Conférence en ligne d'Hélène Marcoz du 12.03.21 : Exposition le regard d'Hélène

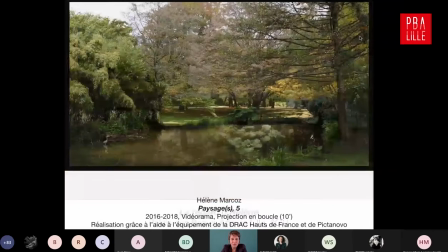41:03 Et cette vidéo, dont je vais vous présenter un extrait tout de suite,
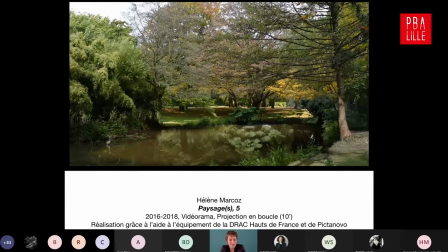41:10 est réalisée pour montrer l'empreinte du temps sur la nature et les bouleversements visuels presque radicaux que vit le paysage sous l'effet du passage des saisons et de la modulation de la lumière.
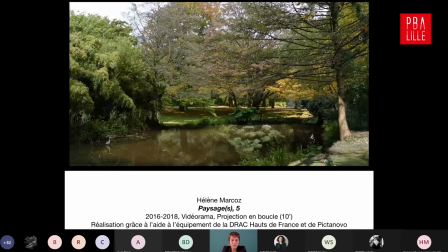41:24 J'ai filmé pendant une année exactement le même paysage avec le même cadrage. J'y suis allée à peu près 5 minutes tous les 15 jours et j'ai enregistré tous ces bouleversements de la métamorphose du paysage.
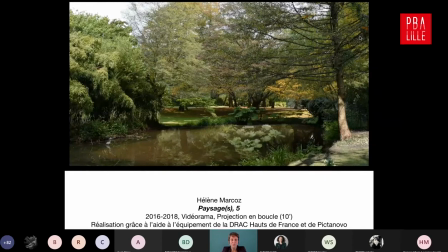41:41 Au montage, j'ai fragmenté mon image en plusieurs bouts qui sont rendus imperceptibles parce que
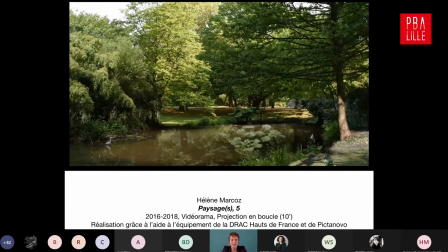41:51 ces différents morceaux d'image suivent les lignes de construction générale de l'image. Et ces différents portions d'image suivent, enfin, je veux dire, émanent, pardon, des différentes saisons.
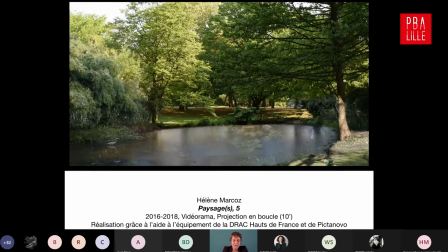42:08 Ce qui m'intéresse ici, c'est de donner à voir un espace qui est complètement anachronique, qui n'a jamais existé tel qu'on l'a sous les yeux. Je me suis inspirée de la manière de faire des grands peintres de paysages classiques, que sont le Lorrain,
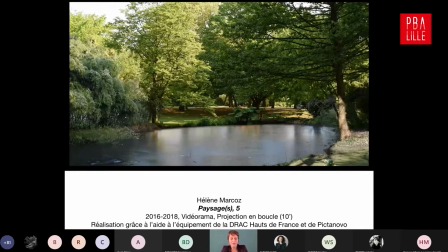42:22 Duguay, Poussin, mais aussi Camille Corot, qui travaillaient leur toile à partir d'esquisses réalisées au grand air. Ici, j'emprunte des images au réel pour ensuite écrire au montage le scénario d'un paysage idéalisé.
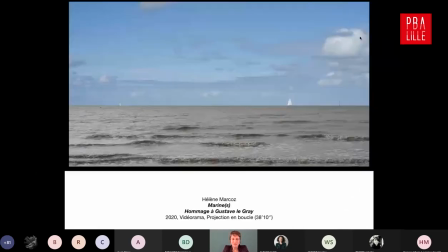42:44 Le vidéorama Marine, que j'ai réalisé en 2020, est présenté au Palais des Beaux-Arts pour la première fois. Ce paysage est condensé ici à sa plus simple expression, la ligne d'horizon. C'est l'une des composantes importantes dans la représentation du paysage en Occident.
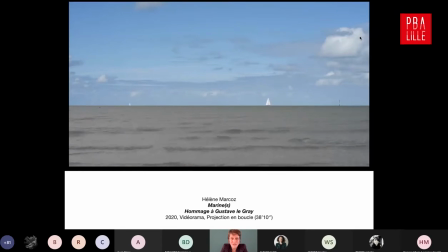43:03 On sait qu'horizon veut dire limite en grec, c'est la limite entre le visible et l'invisible. La ligne d'horizon, elle marque aussi la limite entre le ciel et la terre, ou la mer,
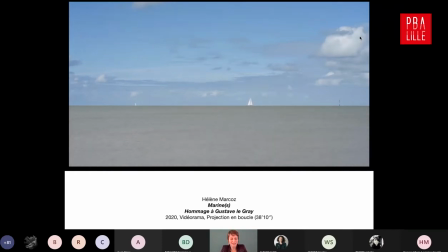43:17 élément qui semble suffire à la représentation d'un paysage le plus primaire. Ce qui est intéressant aussi dans cette question de la ligne d'horizon, c'est que sa limite se déplace à mesure que l'on se déplace vers lui. L'invisible devient visible.
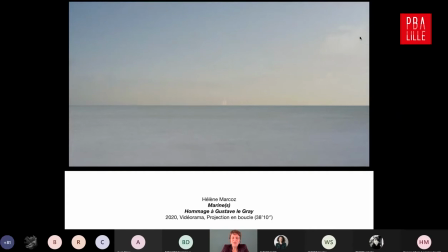43:33 J'ai réalisé cette marine en pensant aux marines réalisées par Gustave Le Gray
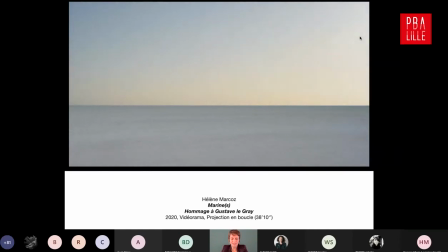43:40 au milieu du 19e siècle. Alors Gustave Le Gray,
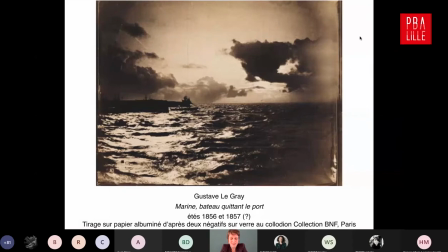43:44 c'est l'un des grands photographes du 19e qui est pionnier de nombreuses techniques innovantes et qui émettait le vœu que la photographie rentre dans le domaine des beaux-arts. Pour réaliser sa série de marines à la fin des années 1850,
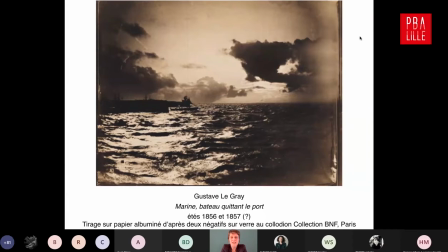43:59 il décide de fabriquer des photomontages, mais il ne va jamais le reconnaître officiellement. Donc, face aux difficultés techniques liées au temps de pose, encore une fois, c'est la solution qu'il trouve pour obtenir des ciels chargés en nuages et des mers avec des vagues presque neutres.
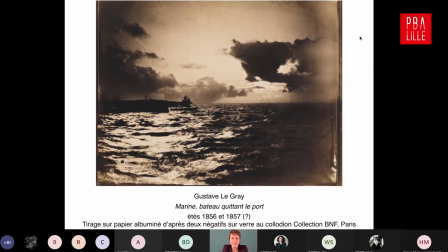44:15 Si on regarde précisément cette image et la suivante,
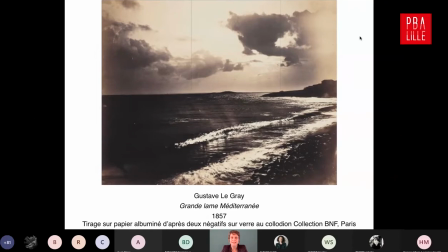44:19 on se rend compte effectivement que c'est exactement le même ciel qui apparaît sur ces deux marines.
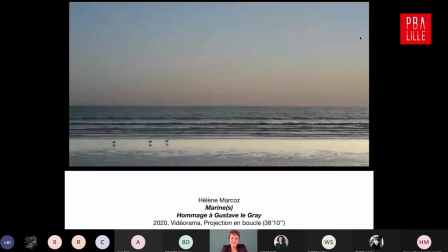44:28 Donc, pour réaliser ce
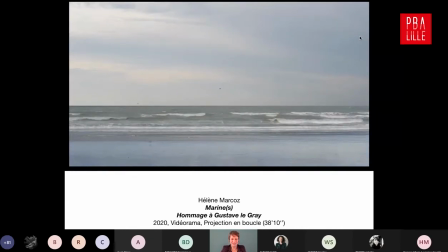44:34 vidéorama de marine, dont je vous présente ici un deuxième extrait, j'ai filmé différentes mers et océans pendant presque un an, un peu partout sur les côtes françaises, et au montage, j'ai décidé de dissocier puis de réassembler ciels et mers pour composer ce paysage.
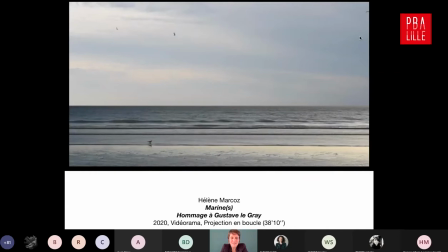44:55 Cette vidéo est présentée dans l'atrium du Palais des Beaux-Arts. C'est un espace qui est accessible gratuitement en temps normal. Et cela me plaît assez de me dire que des spectateurs peuvent s'extraire de la ville pour venir contempler la mer.